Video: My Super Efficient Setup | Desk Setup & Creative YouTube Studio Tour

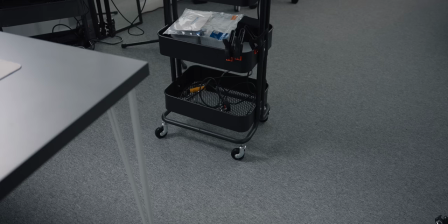I like to call this the A-roll trolley because it is used for shooting A-roll, talking head like this, but I do also have a B-roll trolley, so it's very similar to this,
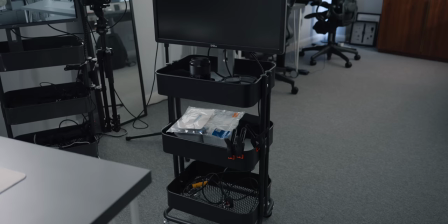it just doesn't have the camera attached to it, it has another monitor on it, has some parts, has some lenses and stuff that I use for B-roll, and whenever I'm doing sort of like a top-down shot or something like that, I will have that next to me over here, I'll have that trolley here so that I can see the whatever I'm shooting top-down when I have the camera above me, so yeah it's nice being able to again have that on wheels move it around whenever i need to and just have another
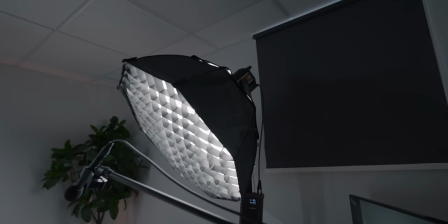trolley with all the gear that i need the light that i have with the grid so yeah this is the soft box it's quite i mean i don't want to
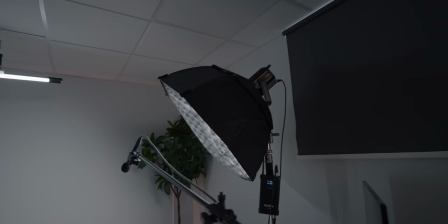say it's huge but it's also not small so it's quite mid-size but it does a good job and that grid is what
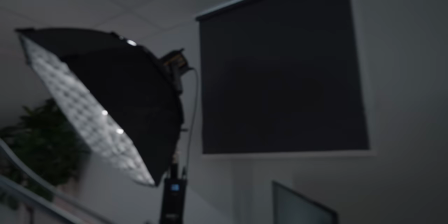i love most about it being able to direct the light on me when i'm recording videos that is
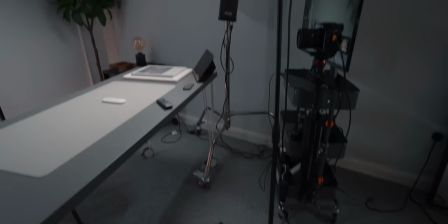on a light stand from newer on wheels a very heavy-duty light sound,
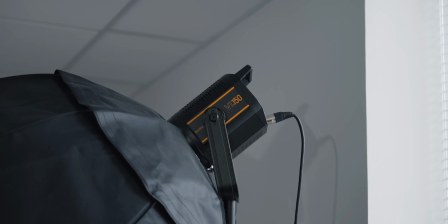mainly because that light can also be quite top-heavy.
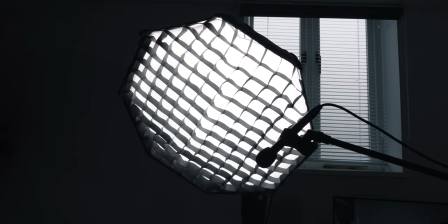My main key light is from Godox, is the VL150, but I think what's actually important is not the light itself, it's the softbox that I have and the grid within the softbox.
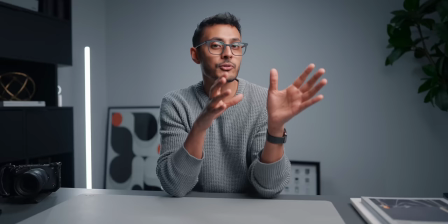So with the look that I have, the grid itself helps focus the light,
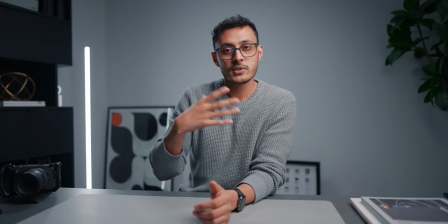make sure that the light isn't spilling over too much, so that the subject, which is me in the video, is nicely lit,
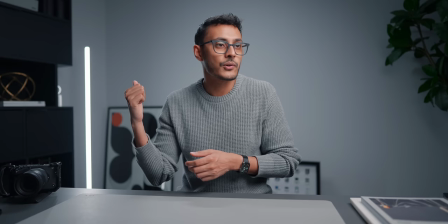so that the focus is on me. it's almost sort of like a halo effect I like to I like to see it as I like to call it so that the rest of the scene is dark but I'm lit up quite nicely and then of course I had the accent lights and I
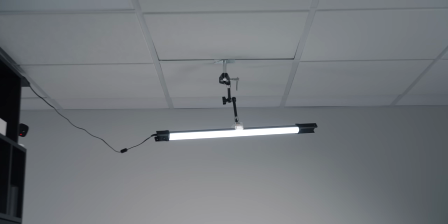have a hair light as well so you can't see it because it's off frame but I actually have a hair light up here hanging down it's a tube light
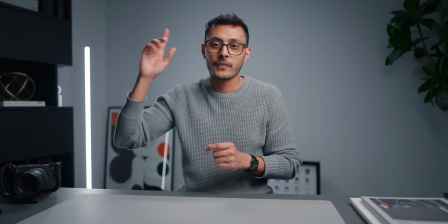and the what it's doing is actually lighting my hair here so if I turn it off you'll see what I mean if I turn
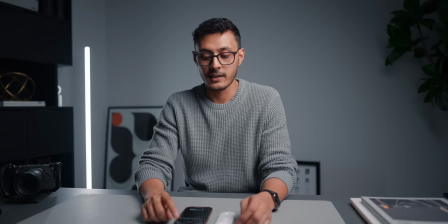the hair light off you can see my hair isn't as lit up anymore that's where the hair light comes in and then the accent light comes in as well.
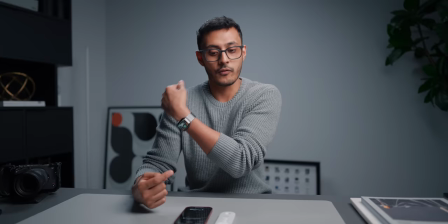The accent light lights up sort of around here and it lights up the edge of me.
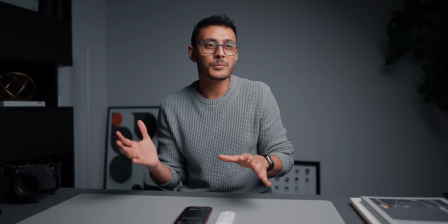So if I turn the hair light and the accent light off, this is just the one light now on me.
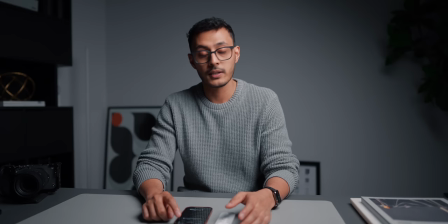Makes it darker, makes it moodier, but that's not obviously the look I'm trying to go for. I do like having the accent light and the hair light.
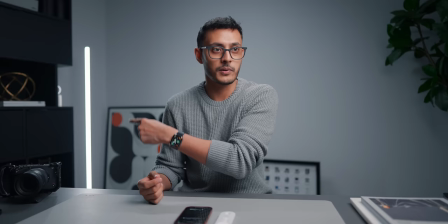So if I turn the hair light on now, you can see that lights up my hair. And then if I turn on the accent light, accent light lights up all of this part around here.
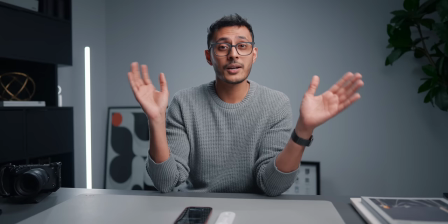And that's just the look that I like. It's quite easy to replicate it's really not complicated i know a lot of people are trying to get the same sort of look and yeah it's just a three light setup anyone can do it and the gear that i'm using i like to think that it's relatively affordable obviously everything is relative but
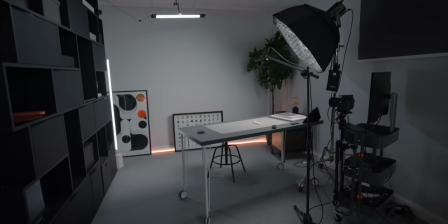i'm not using super expensive lighting i'm not using super expensive or complicated gear this is quite simple stuff and yeah this whole area is very
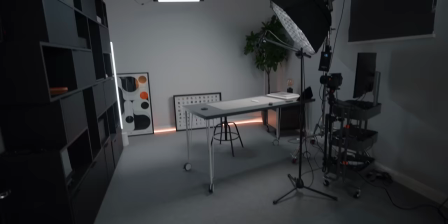very flexible we can move everything around if we need to apart from the shelving unit of course but we can move everything around in this space
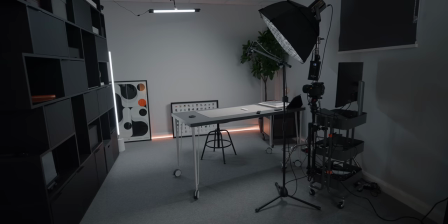for whenever we need to shoot any type of video any type of photo any type of new setup it's also why that wall over there is quite
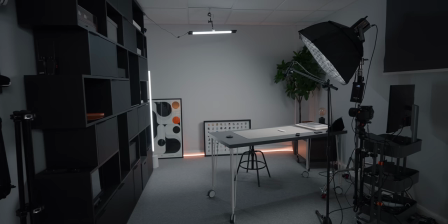plain right now so that we can have a plain backdrop and we can also maybe put like a curtain up a black curtain a green curtain
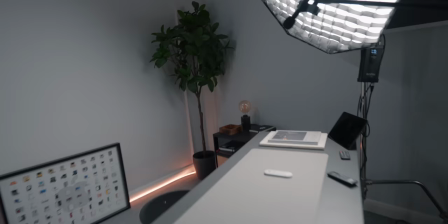whatever curtain we want behind the desk setup itself and use that as a sort of shooting area i have a trolley here from ikea
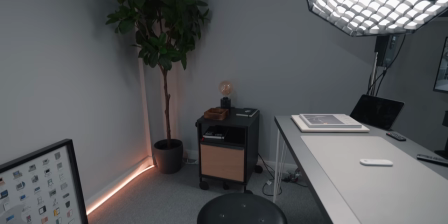and yeah this is also on wheels you don't see this on camera but this is basically the quick access area So if I need to access a knife,
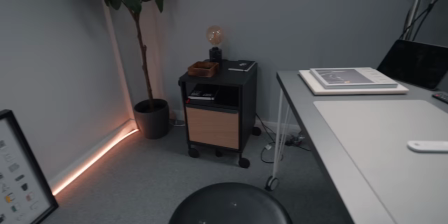a book, any accessories, remotes, lights, notebooks, or anything I need to talk about on camera, that will be on this trolley.
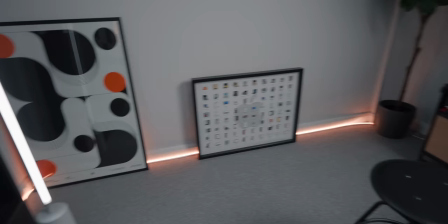Fake Ikea tree has some nice foliage, has some nice greenery. We also have a strip light, which I very, very recently added along the bottom.
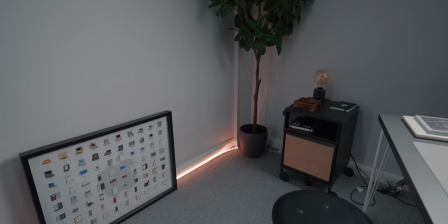This is usually turned off when I'm recording videos.
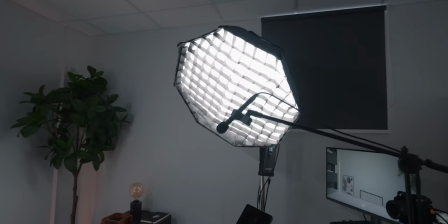The reason I have this on right now is just to light up this area of the studio when the key light is off and when the light up here is off as well.
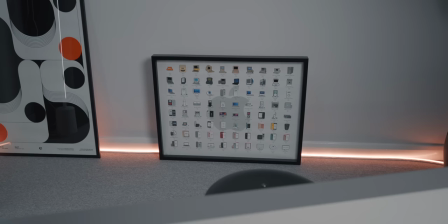Some artwork down here. These are basically Apple product badges attached to a sort of cardboard thing.
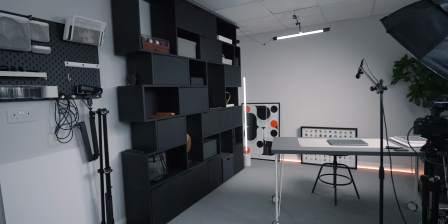It's quite heavy, actually. And yeah, it's just nice having it in the background. And then I have another bit of artwork over here as well.
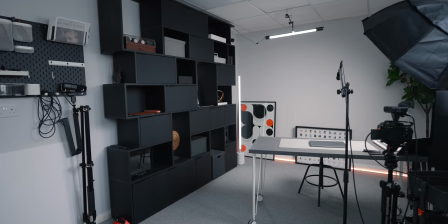On my right, I have a shelving unit, a Tilco shelving unit. And you can only see a portion of it, but this shelving unit is actually massive. It's really, really big. And I love it. I think it's great because it's black.
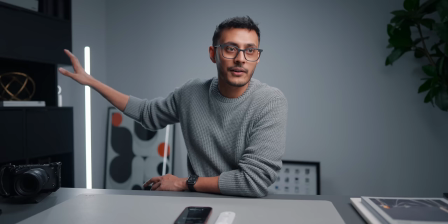It adds a nice contrast to the shot itself.